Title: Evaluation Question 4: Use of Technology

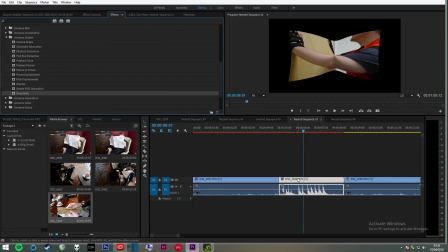(8:16)
it's this one. So you change your keyframing by you click. I'll just mute that because we don't need the audio. You click on any of these
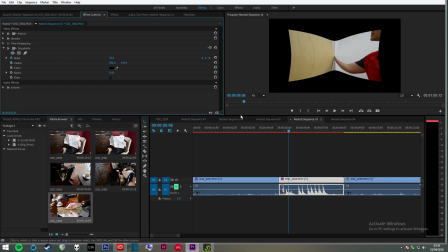(8:32)
stopwatches, and it adds a keyframe, and you can see add remove here. So if I go from there to there and add another keyframe and change the scale, so this changes kind of how big the
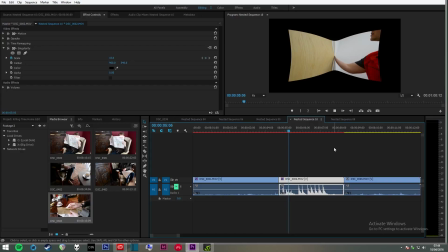(8:49)
effect is. If I go from there to there, it will kind of transition between the two.
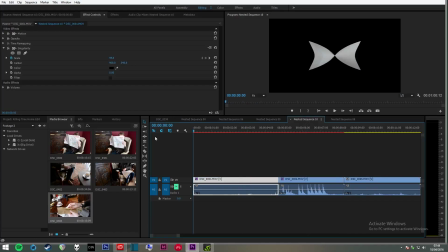(8:56)
So for this section, I used it to kind of indicate that they travel back in time,
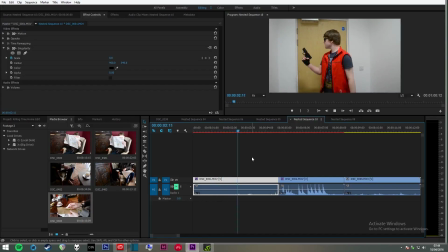(9:02)
or travel forward in time, depending on what you wanted to do. And for colour editing in this sequence, in that kind of like the modern time,
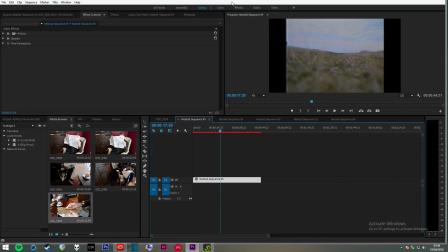(9:15)
I went along to,
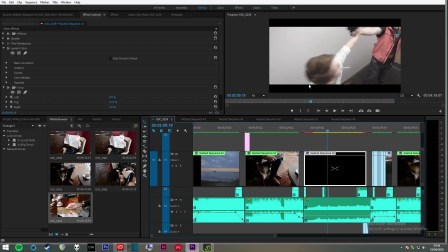(9:19)
if I go back to here, as you can see, it's cropped in into 21:9, which is a much more modern aspect ratio. And
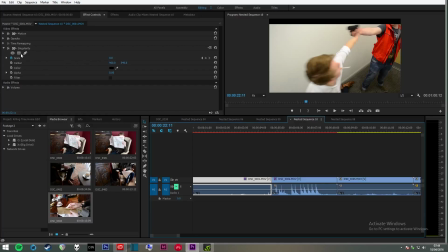(9:34)
as you can see, I've
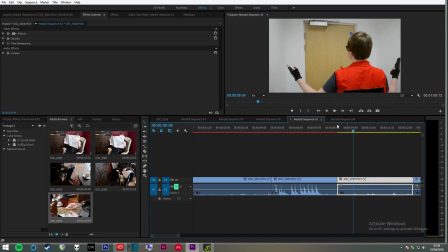(9:40)
also affected the colour, because the colour isn't the same as the source.
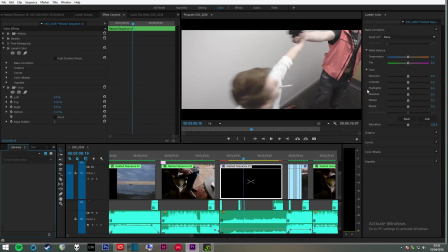(9:47)
It's much more washed out. So I basically went to colour, and I took down the saturation and a couple of other things,
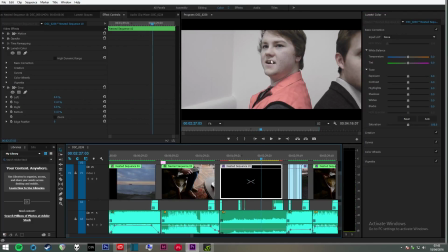(9:59)
I can't remember, but it basically makes it all much more washed out and a much more modern.
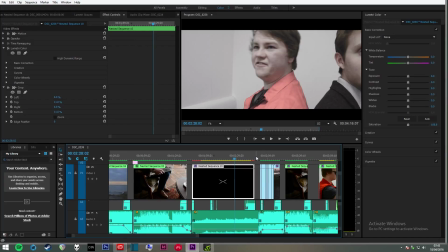(10:07)
Um, it's a much more modern kind of color correction. It's